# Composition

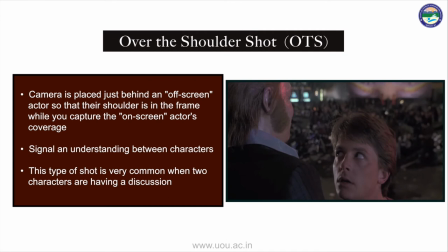510s
ये शॉट प्रत्येक व्यक्ति की स्थिति को स्थापित करने में मदद करता है
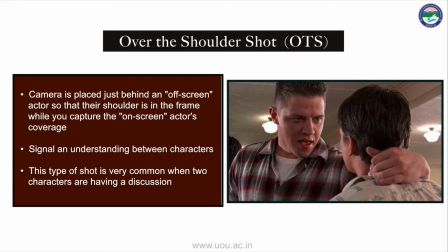515s
और दूसरे व्यक्ति के दृष्टिकोण से एक व्यक्ति को देखने का अनुभव मिलता है।
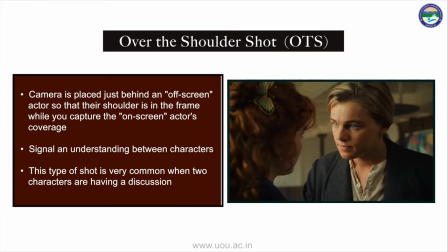520s
दो लोगों की बातचीत के दौरान इन शॉट्स के बीच कट करना आम बात है।
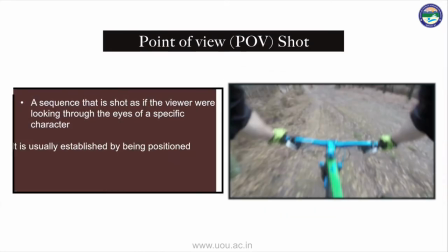527s
पॉइंट ऑफ व्यू शॉट, ये शॉट सब्जेक्ट के दृष्टिकोण से एक दृश्य को दिखाता है।
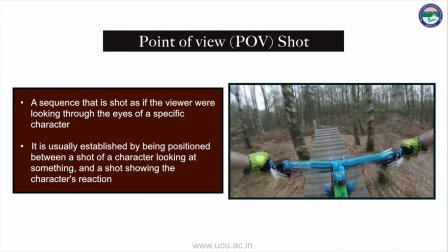532s
ये आमतौर पर इस तरह से संपादित किया जाता है जिससे यह स्पष्ट हो सके कि सब्जेक्ट का पॉइंट ऑफ व्यू क्या है।
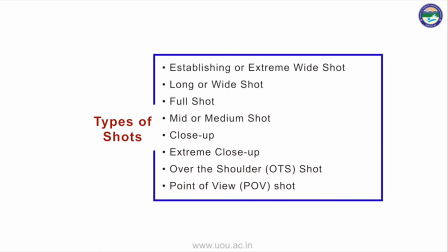540s
तो दोस्तों, ये बेसिक टाइप्स ऑफ शॉट्स हैं जिनको सीखकर आप अपनी वीडियो को प्रोफेशनल टच दे सकते हैं।
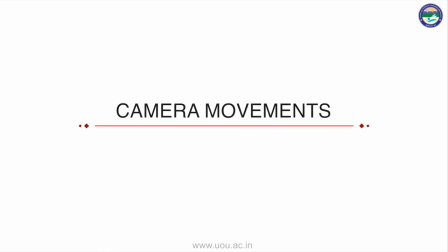549s
अब बात करते हैं कैमरा मूवमेंट के बारे में कि किस तरीके से हम अपने कैमरे को कोई शॉट लेने के लिए मूव कर सकते हैं।
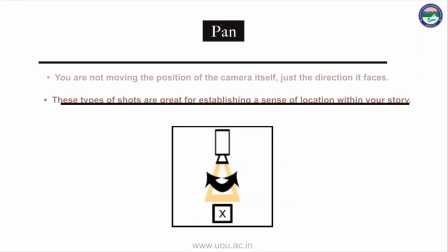558s
पैन, कैमरा को बिना वर्टिकल मूवमेंट के दाएं और बाएं तरफ घुमाना।
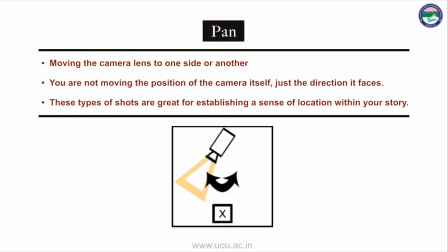564s
कैमरे का बेस फिक्स रहेगा। अपनी लेफ्ट तरफ देखिए और फिर राइट की तरफ। यही पैनिंग होती है। इसमें आप कैमरा की पोजीशन नहीं चेंज करते, बस डायरेक्शन चेंज करते हैं।
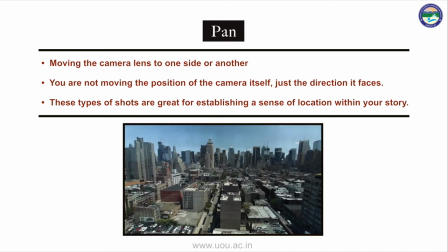578s
स्टैब्लिशिंग शॉट के लिए आप पैन यूज कर सकते हैं या ग्रुपिंग दिखाने के लिए भी आप पैन का इस्तेमाल कर सकते हैं।
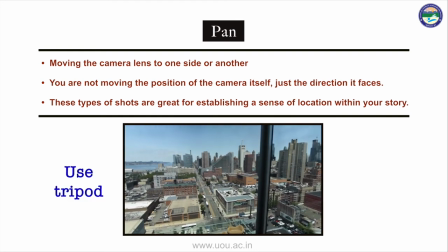586s
स्मूथ पैनिंग करने के लिए आपको ट्राइपॉड की जरूरत होती है।
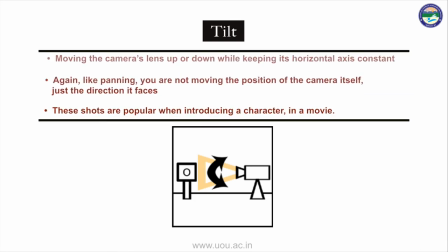591s
टिल्ट, कैमरा को बिना हॉरिजॉन्टल मूवमेंट के ऊपर और नीचे की तरफ घुमाना। कैमरा का बेस फिक्स रहेगा। सर को ऊपर नीचे करिए। यही टिल्टिंग होती है। इसमें भी पैनिंग के जैसे आप कैमरे की पोजीशन नहीं चेंज करते।
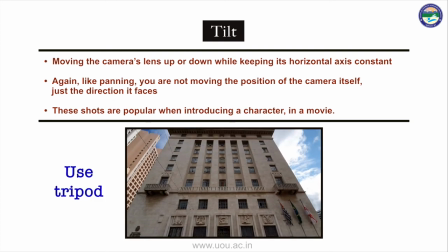608s
स्मूथ टिल्टिंग करने के लिए भी आपको ट्राइपॉड की जरूरत होती है।
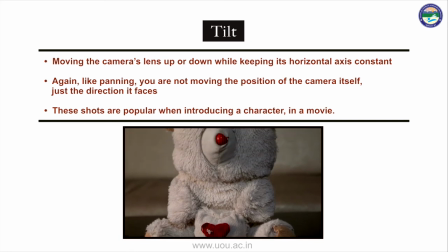613s
जब भी किसी कैरेक्टर को इंट्रोड्यूस करना चाहते हैं आप टिल्ट का यूज कर सकते हैं।
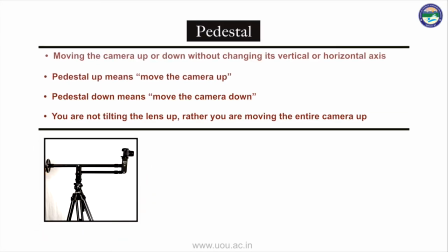620s
पेडेस्टल, कैमरा को बिना हॉरिजॉन्टल और वर्टिकल मूवमेंट के ऊपर और नीचे करना।
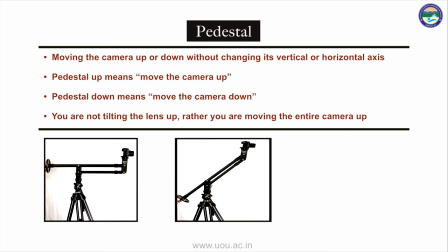626s
पेडेस्टल अप यानी आप अपने कैमरे को ऊपर ले जाएंगे और पेडेस्टल डाउन यानी आपको कैमरे को नीचे लेकर आना है।
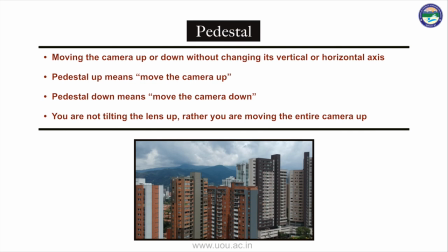632s
इसमें आप टिल्ट नहीं करते बल्कि पूरे कैमरे को मूव करते हैं।
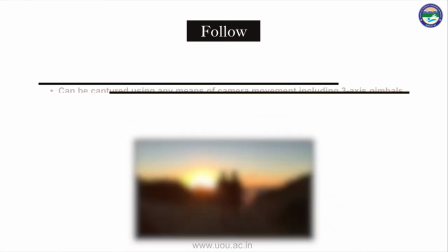638s
फॉलो, इसमें आप कैमरा को हाथ में पकड़ते हैं या स्टेडी कैम
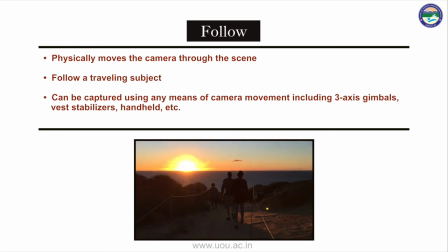642s
या फिर गिम्बल का यूज करके किसी चलते हुए एक्शन को शूट करते हैं।
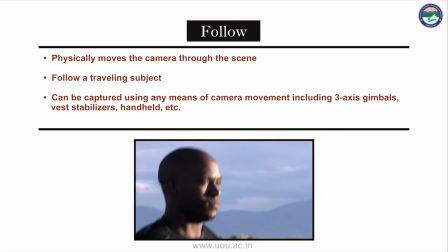647s
यह थोड़ा मुश्किल होता है लेकिन जब अच्छी तरह से किया गया हो तो बहुत प्रभावी होता है।
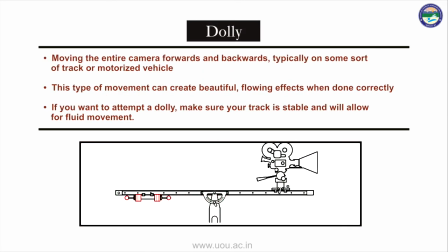655s
डॉली, जब आप अपने इंटायर कैमरा को ट्रैक या मोटराइज व्हीकल से आगे या पीछे मूव करते हैं वो डॉली होता है।
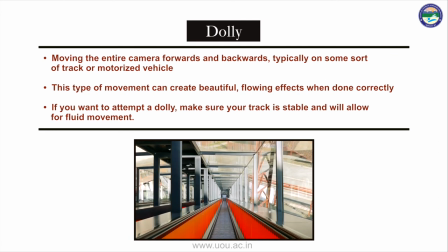664s
डॉली मूवमेंट अगर अच्छे से की हो तो आपका शॉट सिनेमैटिक और खूबसूरत लगता है। अगर आप डॉली मूवमेंट अटेम्प्ट करना चाहते हैं तो मेक श्योर योर ट्रैक इज स्टेबल एंड विल अलाउ फॉर फ्लूड मूवमेंट।
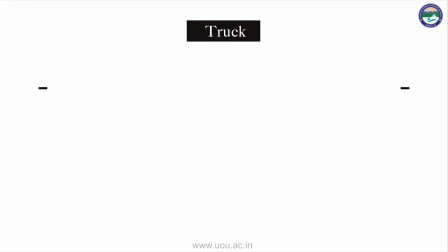677s
ट्रक, ये कुछ कुछ डॉली मूवमेंट की तरह ही होता है।
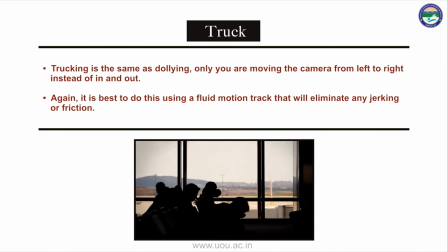681s
इसमें आप इंटायर कैमरा को लेफ्ट या राइट मूव करते हैं।
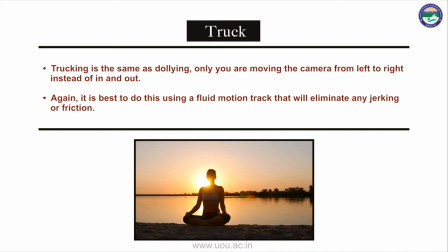686s
अगेन, इट इज बेस्ट टू डू दिस यूजिंग अ फ्लूड मोशन ट्रैक दैट विल एलिमिनेट एनी जर्किंग और फ्रिक्शन।
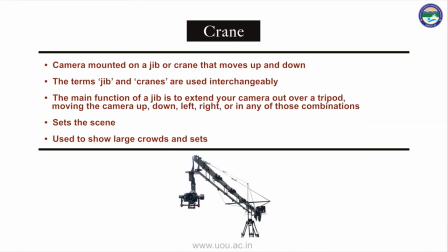694s
क्रेन, इसमें कैमरा को आप जिप या क्रेन में माउंट करके अप या डाउन मूव करते हैं। जिब या क्रेन को हम इंटरचेंजेबली यूज करते हैं। इसमें कैमरा काफी ऊंचाई तक जा सकता है।
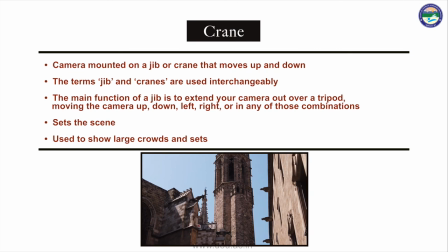707s
इसकी हेल्प से आप अपने सीन को सेट कर सकते हैं। अगर आपको लार्ज क्राउड या सेट दिखाना है तब आप इसका इस्तेमाल कर सकते हैं।
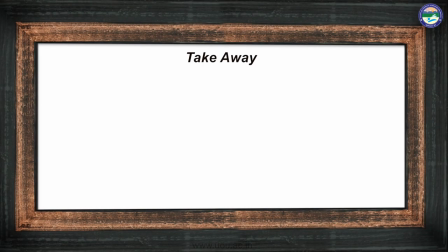716s
तो दोस्तों, आज के इस लेक्चर में हमने जाना कि शॉट, सीन या सीक्वेंस क्या होता है। हमने डिफरेंट टाइप्स ऑफ कैमरा एंगल्स एंड डिफरेंट टाइप ऑफ शॉट्स को समझा। इसके अलावा हमने डिफरेंट कैमरा मूवमेंट्स के बारे में भी बात की। तो आज के लेक्चर में इतना ही। धन्यवाद।